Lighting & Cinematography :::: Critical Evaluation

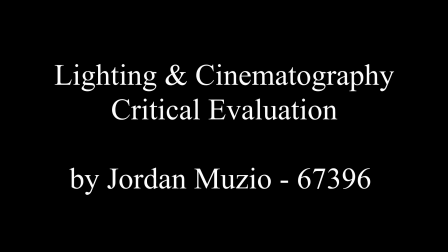(0:00)
The purpose of this video is to critically identify the strengths and weaknesses and areas for improvement in my cinematography work.
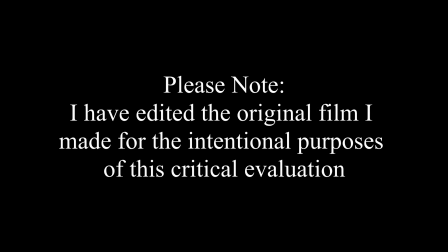(0:07)
I plan on doing this by talking through the various parts of my film, starting with the opening shot.
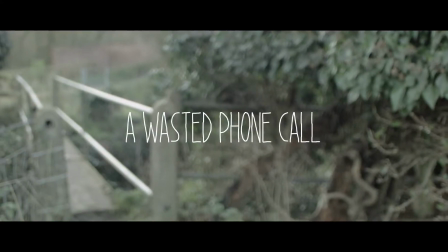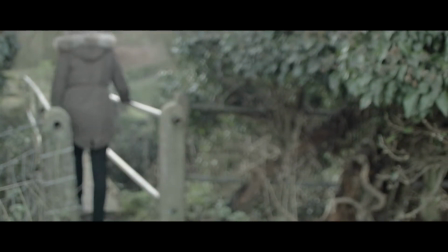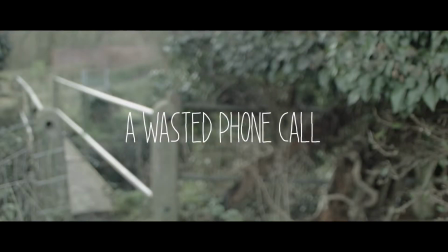(0:22)
I like the shot to start with because of the background being out of focus and the title being in focus.
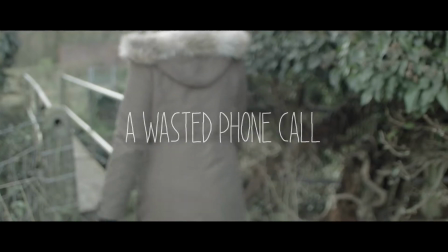(0:29)
But when the actor walks into shot, it would have been better if I had faded the title out and pulled focus to follow her as she walked across the bridge. The next few shots I would like to talk through are these.
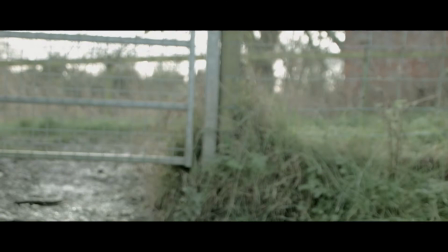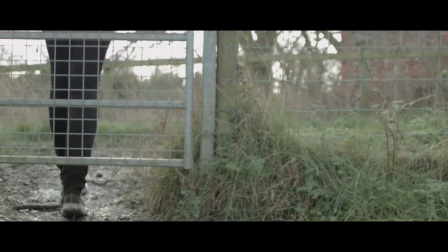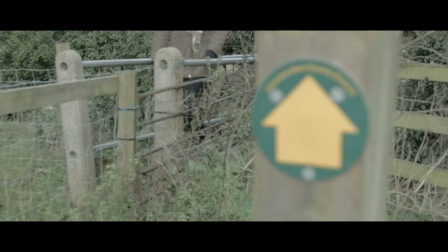(0:50)
Firstly, using the camera to tell the viewer where the actor is walking, and in this case, I've shown a public footpath arrow on a post situated in the right third out of focus, and shown the character walking into shot in focus on the left third.
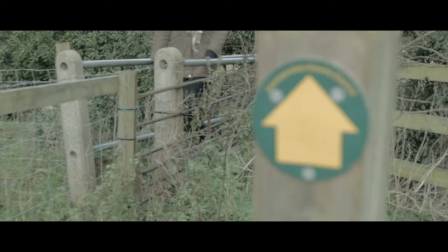(1:06)
Reading the frame from left to right, it explains to the viewer that the person is out walking on a public footpath. If I were to improve this shot in the future, I would pull focus from the actor to the arrow to better aid the story.
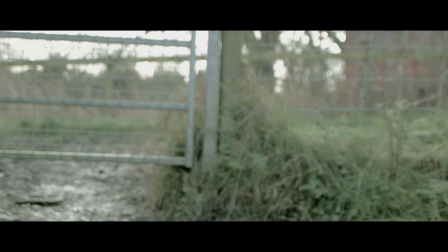(1:18)
This shot of the character walking from left of the frame to the centre towards the gate, I've blown my highlights, leaving no detail in them.
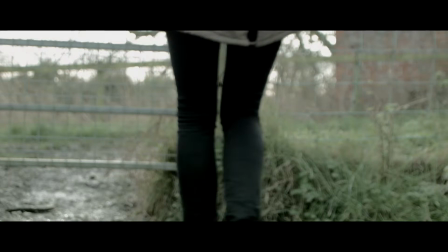(1:26)
This isn't what I wanted to achieve. To stop this from happening, closing up my aperture would have been an idea. However, I would then have lost the detail in the blacks and shadows, but using additive and reflected light could stop this.
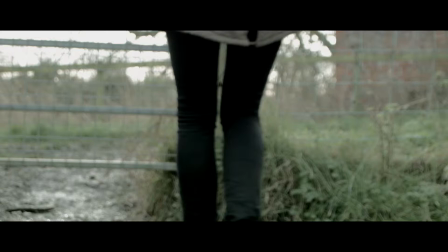(1:40)
Further to closing my aperture, I would have lost my shallow depth of field, so the possibility of using a variable ND filter could have been an advantage, so I could take the light down approximately 2 to 3 stops and still be able to leave my aperture wide open to keep the shallow depth
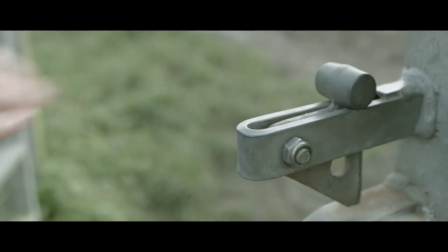(1:57)
of field. This shot of the gate latch worked well for me, and I like it because of the shallow depth of field I achieved.
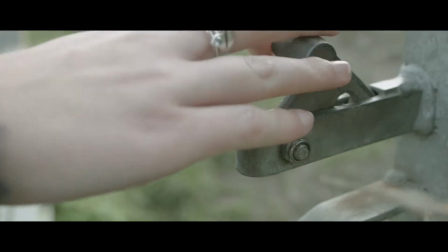(2:03)
The skin tones of the hand are on point, and I still have a good exposure for it overall.
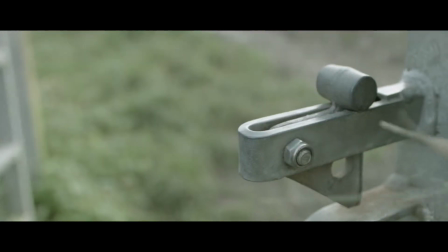(2:09)
I'm still keeping to the movement and framing as the actor appears to be moving forward through each scene using the left to right method I've adopted.
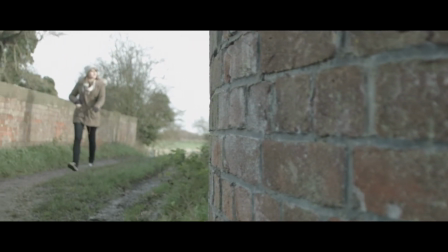(2:17)
Moving to the next shot, the use of a camera pan adds quite a nice aesthetic to my film, and the speed of it matches the editing pace.
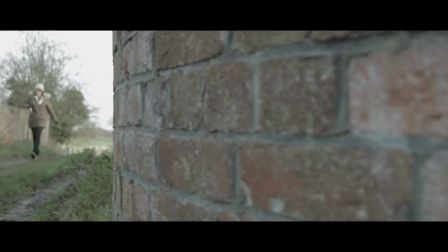(2:25)
An improvement I could make to it would be that I'd pull focus to the actress as she's walking, extending the shot and get rid of the medium close-up that follows it.
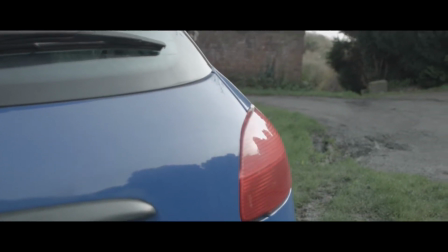(2:35)
Let's look at the next shot. I'm really happy with how this shot turned out. This is a moment the direction changes in my film.
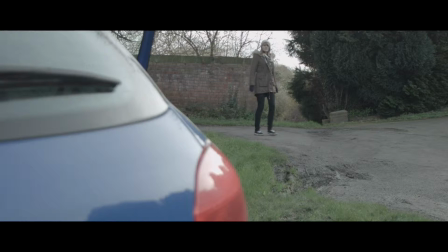(2:42)
The actress stops moving forward, and the car, which is situated on the left third, is the reason why. Using the camera to emphasise this worked really well. I also think this shot shows that I can adjust my previous skills from the DSLR video production to digital
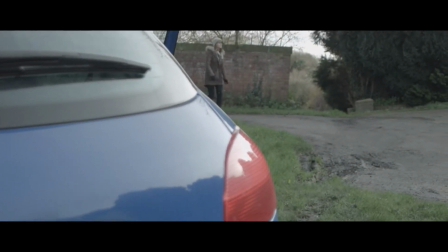(2:59)
film production by understanding the camera techniques I needed to utilise the available dynamic range on a Blackmagic cinema camera.
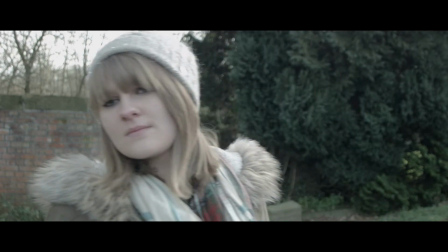(3:09)
The next sequence of shots is: this cut to a static medium close-up of my character is effective to show the curiosity she has towards the car,
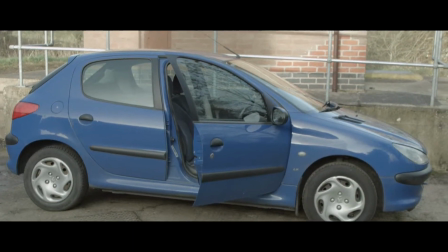(3:17)
capturing her facial expression and physical movement, as well as bringing us into her personal space.
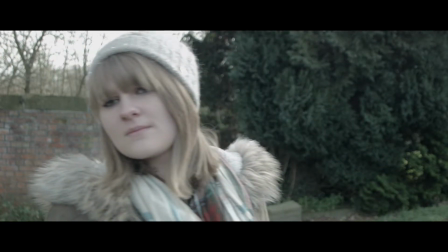(3:23)
To be more experimental with this, I could have used a slight push-in using a glide track or dolly to intensify the drama at
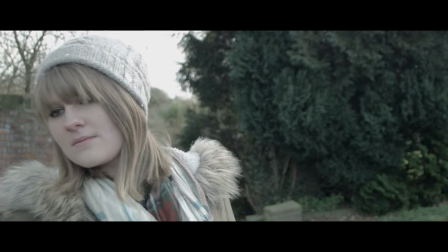(3:30)
this point that in turn could prompt the viewer into imagining how or what the character is feeling.
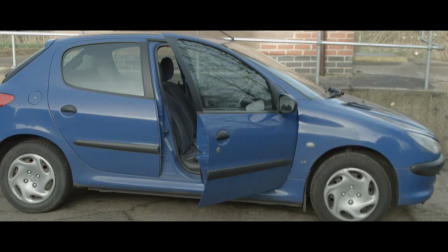(3:35)
I tried to experiment by following this with a handheld point-of-view shot.
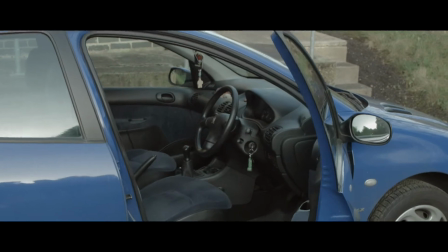(3:40)
The aim was to show the immediate action of the character upon reacting to the car being there, engine running and door wide open.
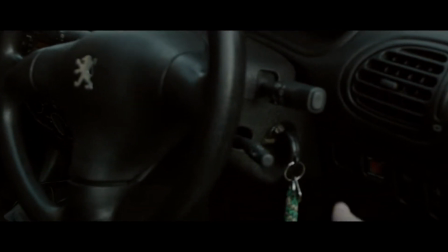(3:48)
I think it could have worked better if I had added a shot of the character starting to walk towards the car, as the handheld movements don't match the character's stillness.
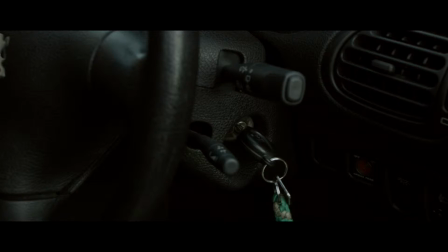(3:58)
Towards the end of the shot, I hadn't quite thought about the lighting for the inside of the car thoroughly, making it quite dark, but because I set the ASA to 400, the shadows and blacks haven't become noisy.